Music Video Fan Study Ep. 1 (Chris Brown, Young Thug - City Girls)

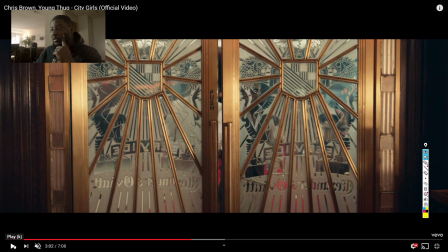huh wonder if this entire music video is one location just one fire story in one location all right so we go back to the entrance door and i'd imagine just one big light for shining directly at the entrance i'm not even going to draw that but same
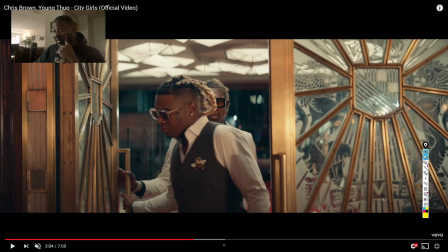location with the back lighting so they definitely lit from above right from out here but if they come in that one big
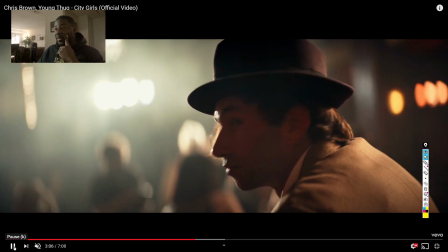light that's right behind the camera shining just kind of lighting them up young thug walk in everybody
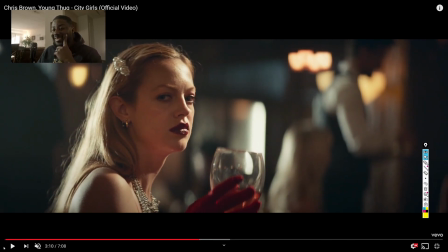looking at young thug like bro who is this dude man i'm just trying to have a good time too bro
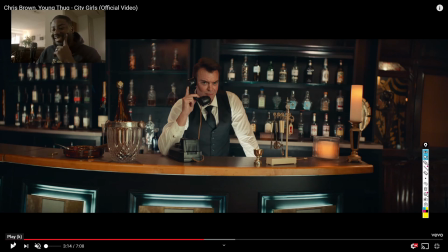homie calling the police he ain't feeling that at all it's cool chris brown like
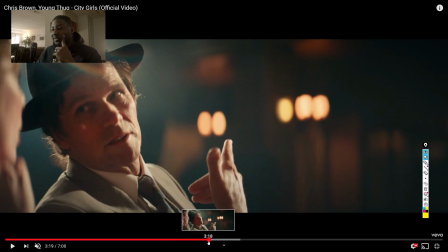i think i smell a little racism but
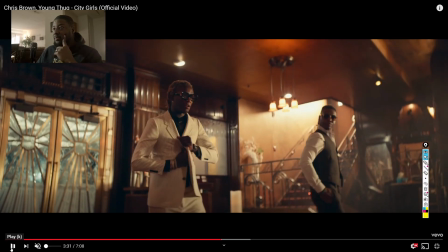you know it's all good bro we got money walking in here he fresh i'm gonna pause it right here right here on young thug and whoever this dude is like you can tell there's a light coming from like right up in here diffused because it's not like a real hard light it's a
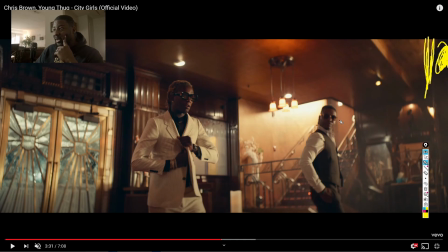nice soft light that's just kind of hitting them as like a back light right up in here and right up in here and it's kind of lighting up this side of the jacket but the camera's shooting into the shadow so move forward with it cut
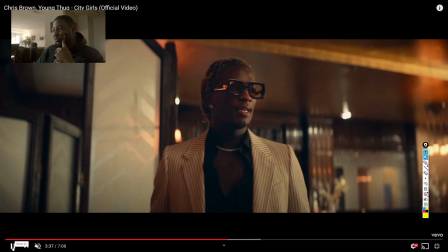to two different shots so pretty much the same angle it's cool all
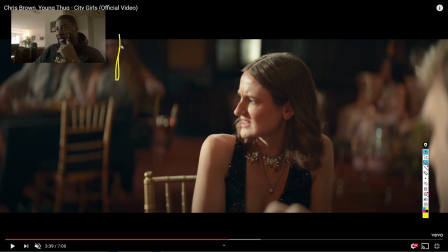right over here i'm pretty sure they still the spotlights even though you know whenever they cut to a close-up they probably bring in another light just to control it more with like some yeah yeah i think it's diffused so it's probably like some type of diffusing material right here with the light
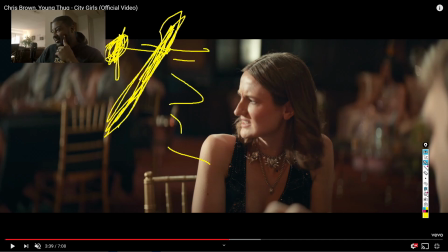shining right down on it so getting crazy with my drawing right
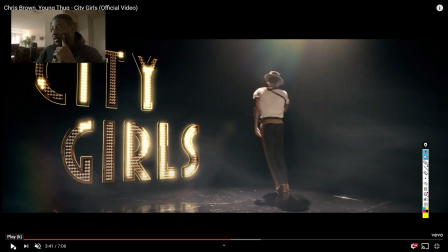here probably more of the same oh okay can't
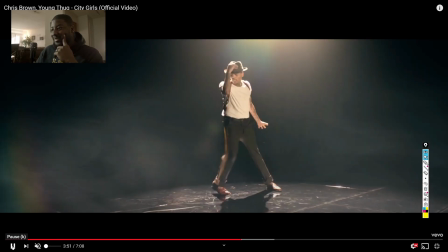get a chris brown music video without chris brown dancing so let's cut back to it there we go all right so chris brown's on the stage
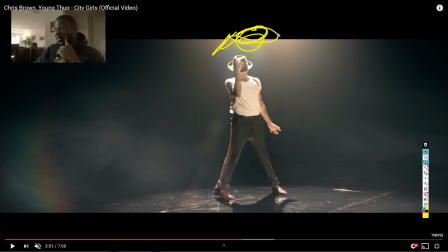and we can tell we got a big strong spotlight shining down on him but the spotlight is going to be behind chris brown like in between the whatever background this is and chris brown and then the camera shooting into would be his shadow but there's another light or maybe
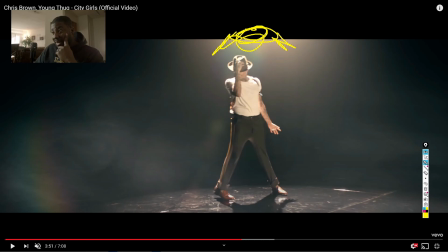even some bounce material just bouncing that light back into him so he's not completely blacked out in the shadow like a silhouette but it's shining straight down so we only have this area of the floor lit with a bunch of fog so it's
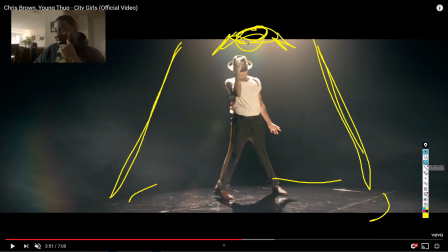creating like not really shafts of light but like one big glow down if i was trying to recreate that that's really exactly what i'd do i'd probably do one big like an aperture 300d or my loyal dp light i'd shine
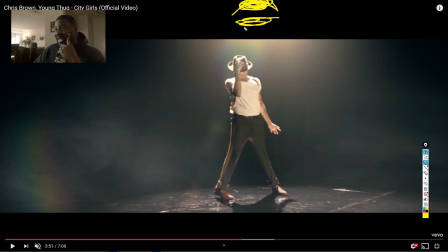it right down some diffusion material some but it'd be slightly behind them so it's more of a backlight but no you know there's no diffusion material on this either it's just much higher up and a little bit off camera so it's creating this glare because it's not diffused it's definitely blowing out the
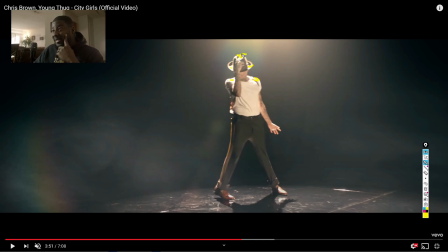hat blowing out the shirt blowing out the top of the hat so it's not diffused at all there's just a big hard light shining through some fog let me
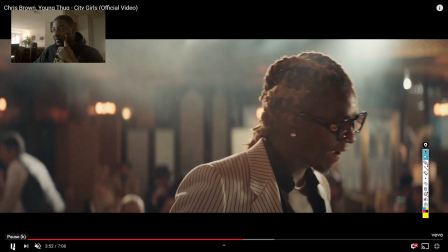play it let me get a little bit of this oh kill it yeah young
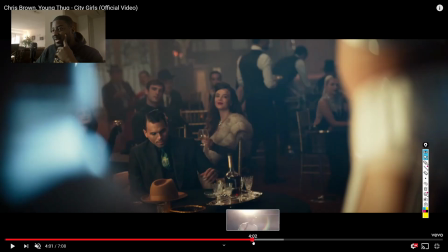thug walking up they still looking at him crazy chris